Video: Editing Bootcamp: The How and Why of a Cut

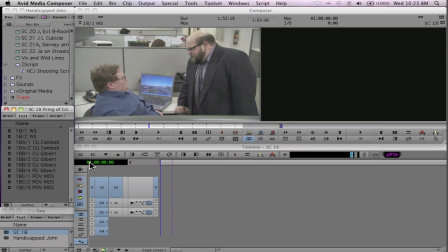[0:04]
Well, as we discussed earlier, what the purpose of each camera angle was, let's take that and put it into practical application. We'll start first with scene 18. That's the firing of this poor sap Gilbert.
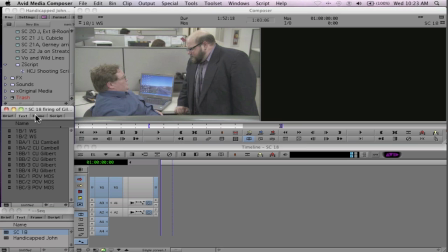[0:17]
Let's take a look at what the coverage is for that scene. I'm going to switch into frame view here and pull up my bin a little bit bigger.
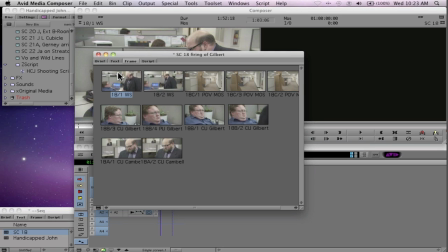[0:25]
Now, we've got this wide shot, which covers Campbell
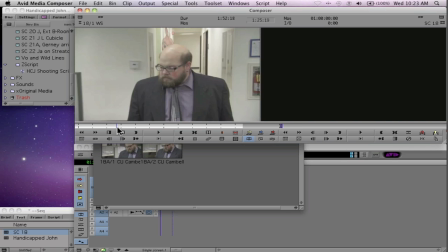[0:31]
the boss, walking all the way down this long hallway until he finds our friend Gilbert.
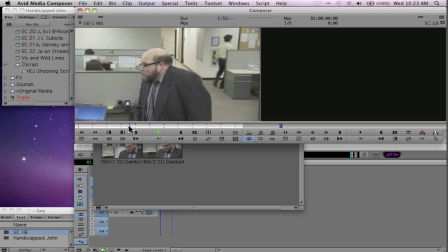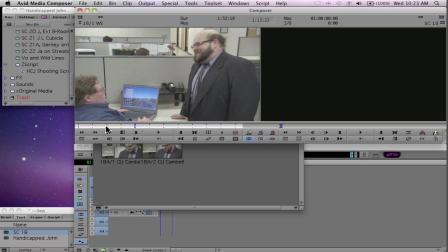[0:47]
And prepares to fire that poor sap.
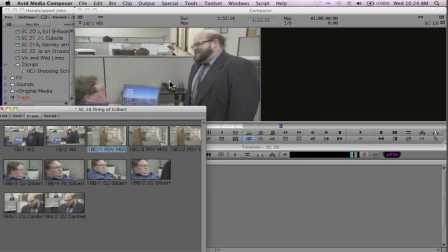[0:49]
Okay, we've got this angle, which will be a little bit odd if you've never seen one of these before.
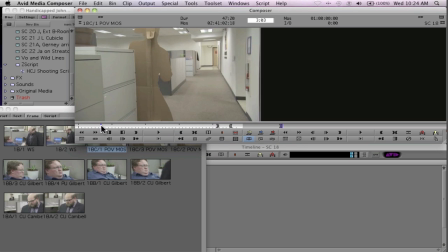[0:56]
This is a point of view. This is Campbell's point of view as he walks down the hallway.
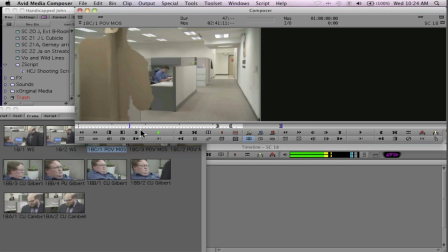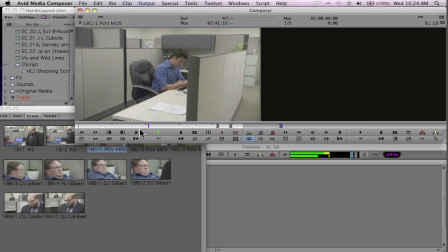[1:08]
You'll notice you can hear people rumbling around in the background, the sound of this scene. The reason is it was shot without the intention of even having sound. That's what that cue MOS means in the name.
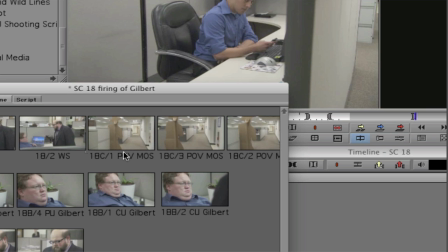[1:21]
MOS means no sound. Okay?
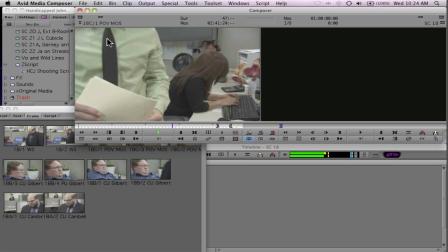[1:28]
And we've got this guy getting in the way,
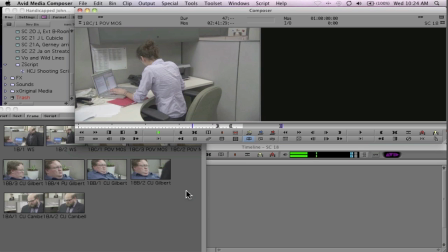[1:33]
kind of looking at all the different cubicles until finally we get to Gilbert.
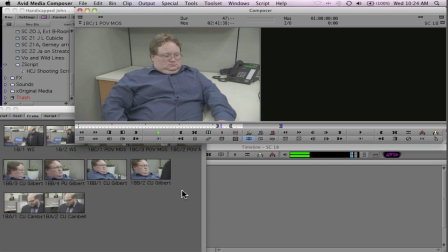[1:40]
Ah, yes, the poor sap was about to be fired. Okay. So what do we do first?
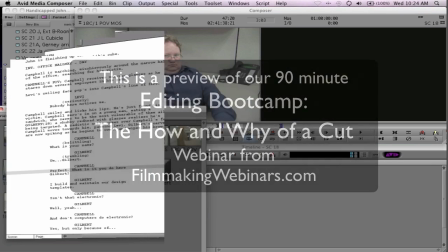[1:47]
Let's take a look at the coverage in Script Sync. And we can see that while Campbell walks down the hallway, we are covered in a wide shot.
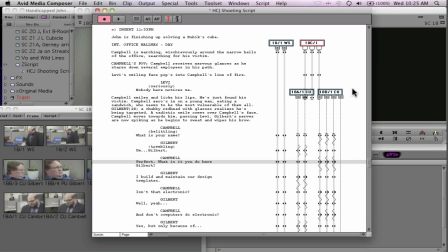[1:55]
We are also covered in his point of view. And then we have a brief overlap when Campbell spots Gilbert.
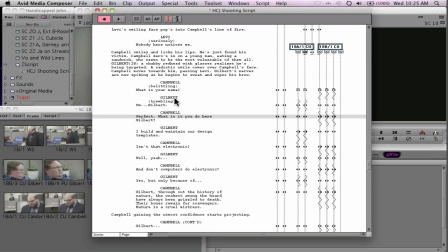[2:05]
Next down here, Campbell goes on a tirade. And we've got these wavy lines.
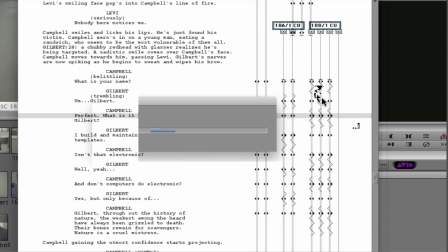[2:12]
The wavy lines mean that this camera angle is... There we go.
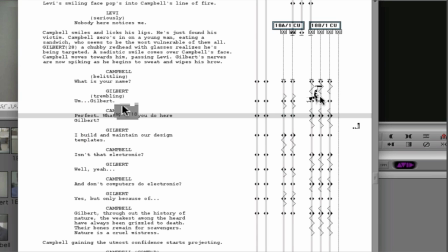[2:16]
The wavy lines mean that on this camera angle, we are off screen of the actor. So B
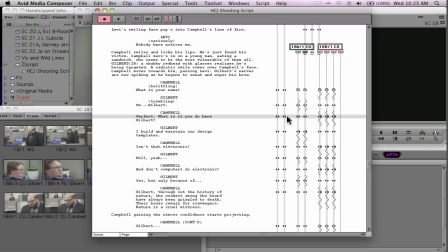[2:26]
is Gilbert's camera angle. That would be Gilbert's close-up.
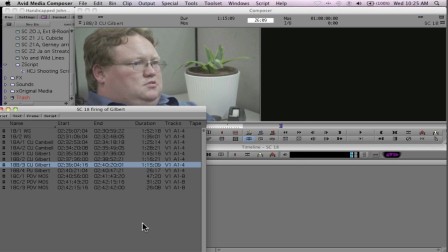[2:34]
And sure enough, it is. All right, I'll change back to the brief view now, and it's time to start cutting.
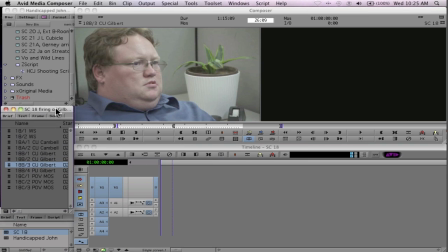[2:39]
The first thing, of course, that happens in this scene is Campbell walks down the hallway. And we've only got two angles that cover that moment.
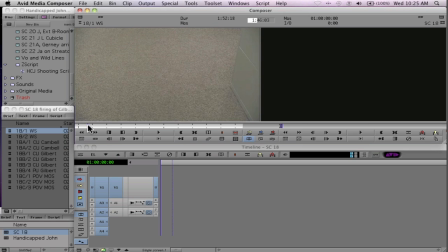[2:47]
That's the wide shot and the point of view. Now, how do you know which camera angle to start on?
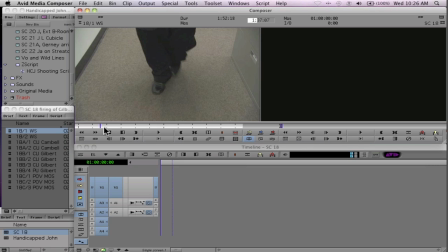[2:54]
Well, remember, the point of the rough cut is to figure out what it is exactly that the director intended. And in this case, our wide shot starts on Campbell's feet, which is a little bit of a strange place
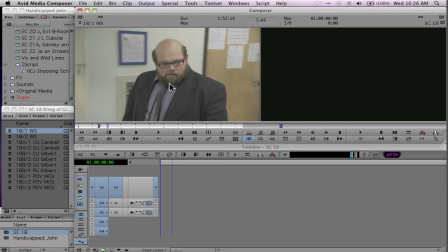[3:10]
for a wide shot. Or rather, for Campbell's face as he's walking down the hallway. Why did we start on his feet? The reason is directors are choosing their transitions into and out of a scene.
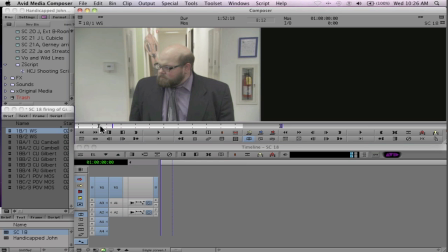[3:27]
In this case, starting with the feet is much more interesting than starting with a wide shot.
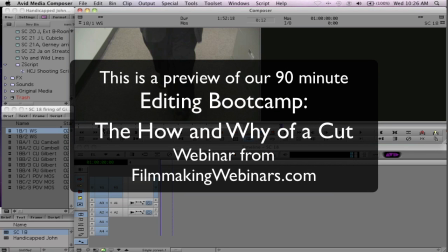[3:32]
We really have two goals at the beginning of the scene. That's to introduce the purpose of the scene and also where everybody is.
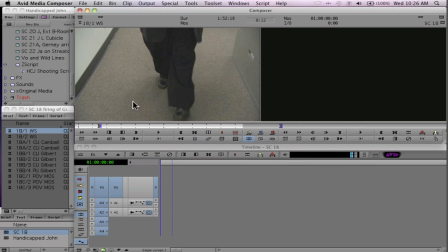[3:39]
What's the geography? What room are we in? In this case, we're going to start with Campbell's feet as he looks up.
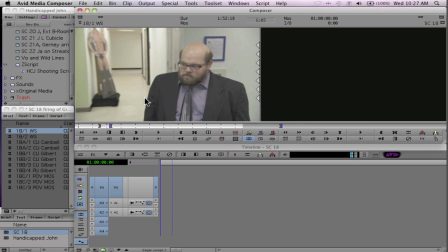[3:49]
There we go. And now our gut reaction is telling us we need to know what exactly it is that he's looking at.
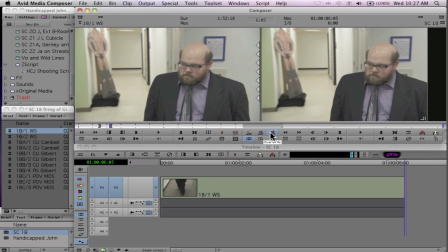[3:55]
So I'm going to cut this into my timeline. And what is it that he's looking at? Well, he's looking at the point of view. Let's start back from the beginning.
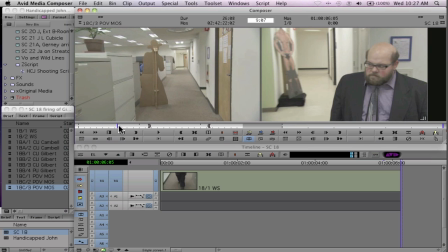[4:06]
Now you'll notice there is a bit of overlap. Directors, anyway, good directors, always shoot with a bit of overlap.